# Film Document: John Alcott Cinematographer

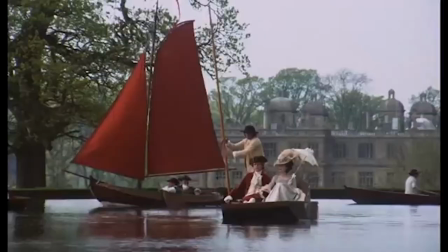Hello and welcome to my first video that I like to talk about my film assignments and essays,
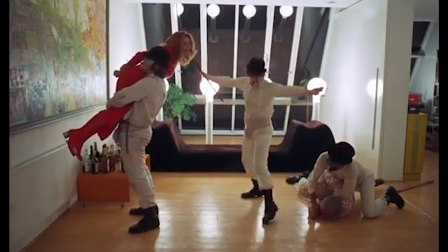letting you guys learn and see my liking and inspiration on films.
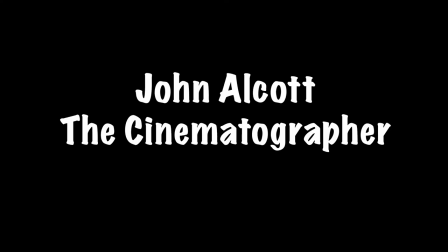Today we are going to talk about my favorite cinematographer, John Alcott.
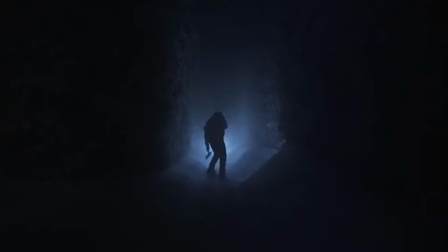What's so unique and what makes John Alcott one of the kind is how he
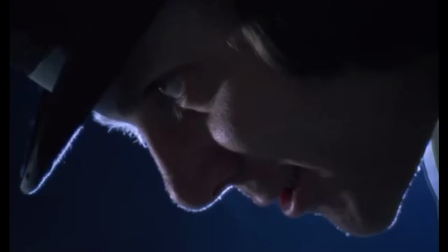shows us these memorable camera and lighting effects to allow us to
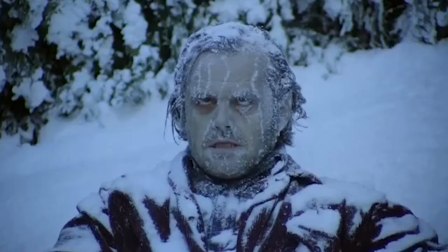just feel the suspense it mostly carries as John does
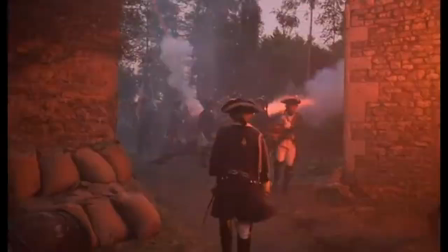this in an artistic beautiful way to play with our emotions
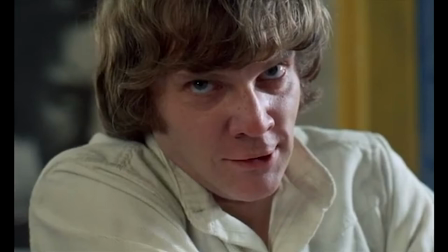His overall style gives us a futuristic modern feel.
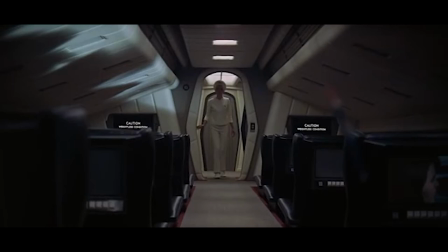2001 A Space Odyssey shows how his camera and lighting makes you think that you're watching a movie from the 90s or 2000s.
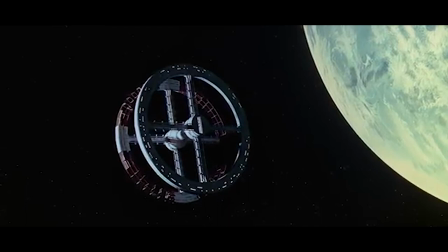But since it's from 1968,
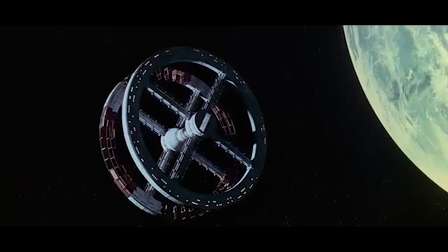it is far too beautiful with John showing us how space really looks in his stunning vistas.
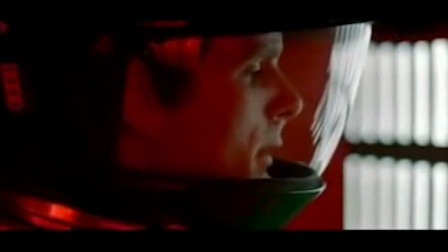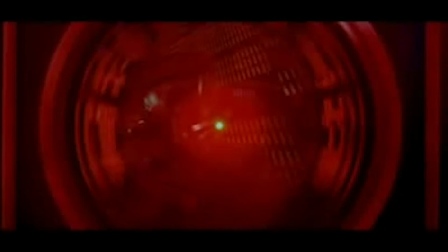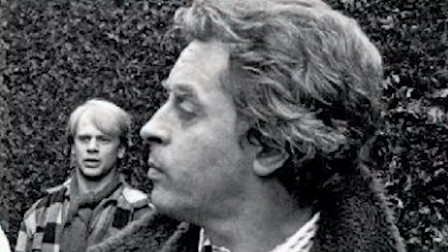John's camera movement sucks the audience into the story. A Clockwork Orange, for example,
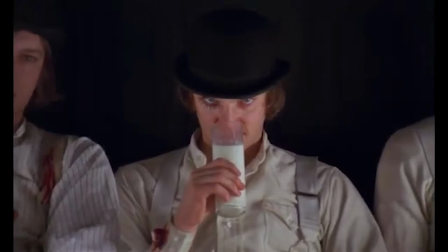from the start of the movie where Alex DeLarge and his group are sitting down to club while the camera
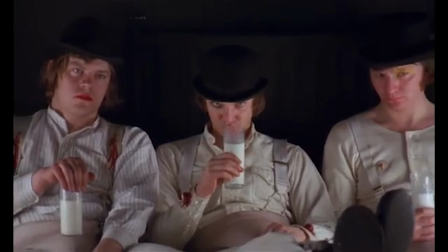moves away to show that Alex is comfortable in the room while he feels open with his violent feelings.
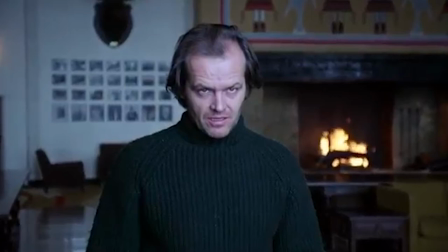Also in The Shining where the camera dollies in close to Jack's face to tell
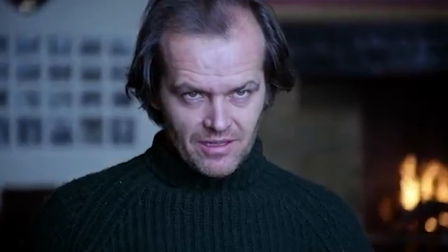that he is building up his rage and insanity Wendy
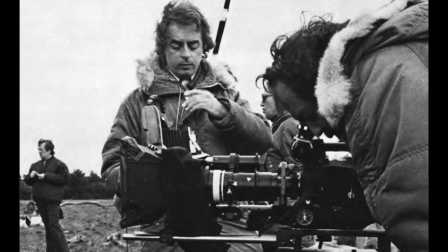I have let you fuck up my life so far but I am not gonna let you fuck
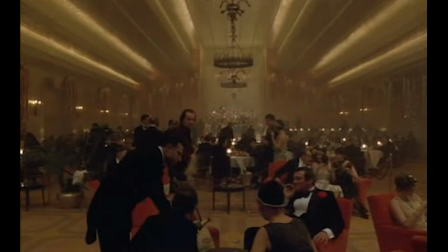this up Alcott uses colors vividly having the colors pop out and give it some meaning like Jack from The Shining where the color of the ballroom where the ghosts are having a party
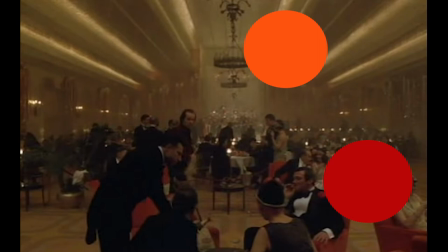is orange and red to symbolize that Jack is surrounded by death and want to consume the hate he has for his family. In fact, you see orange and red on the floor in some places in the movie in the hotel to show the whole family is surrounded by death and hate.
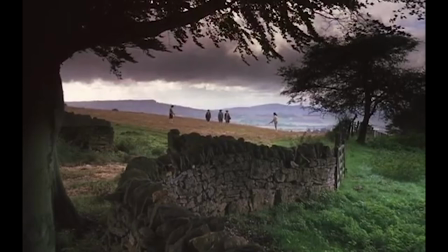Barry Lyndon also uses color symbolically. One example is the opening where the two men are going to shoot each other and the camera is in the distance. The foreground is green grass and trees to show escape and freedom,
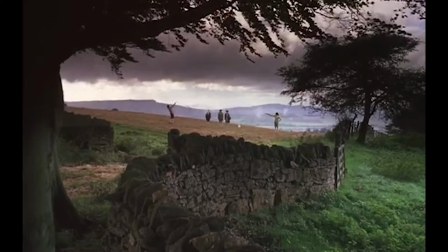but a brutal gray brick wall in the middle says yet again death is on the horizon.
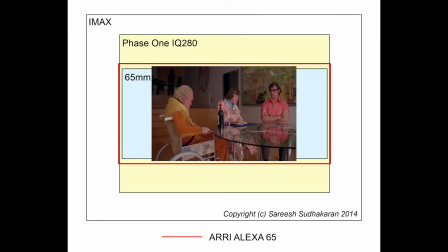John's format is mostly 35mm, which you see in Barry Lyndon and A Clockwork Orange,
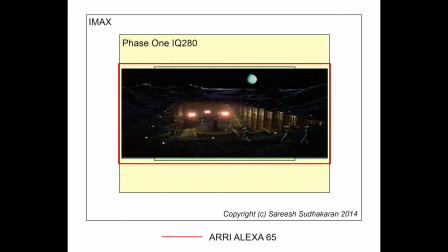and sometimes 65mm in 2001 A Space Odyssey.
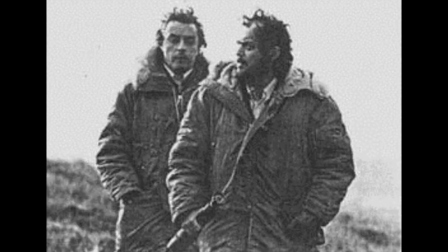Kubrick and Alcott made a choice of shooting with spherical lenses
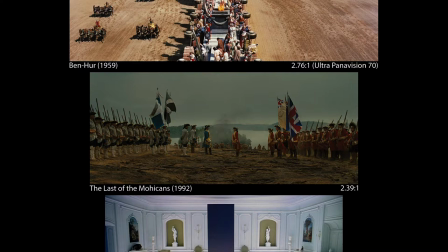and projecting a 1.375 to 1 aspect ratio.
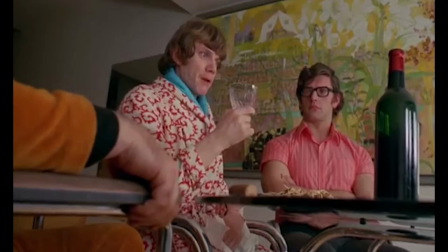This creates a boxier image that Alcott preferred for his compositions.
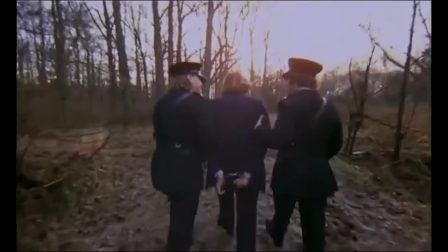Very refreshing, sir. Very refreshing.
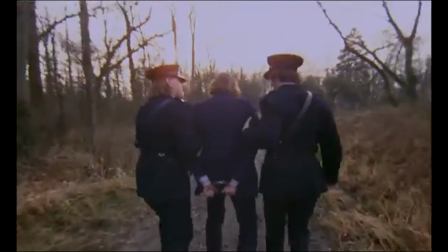John's lighting and shadows makes you feel like you're there and feels like you have to relate to the light and shadows of making you be there.
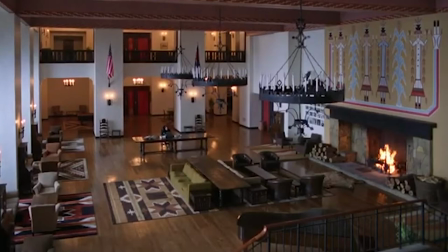A cold and comfortable and uncomfortable feel from the shining because of the light from the sunlight is reflecting in the hotel in some scenes.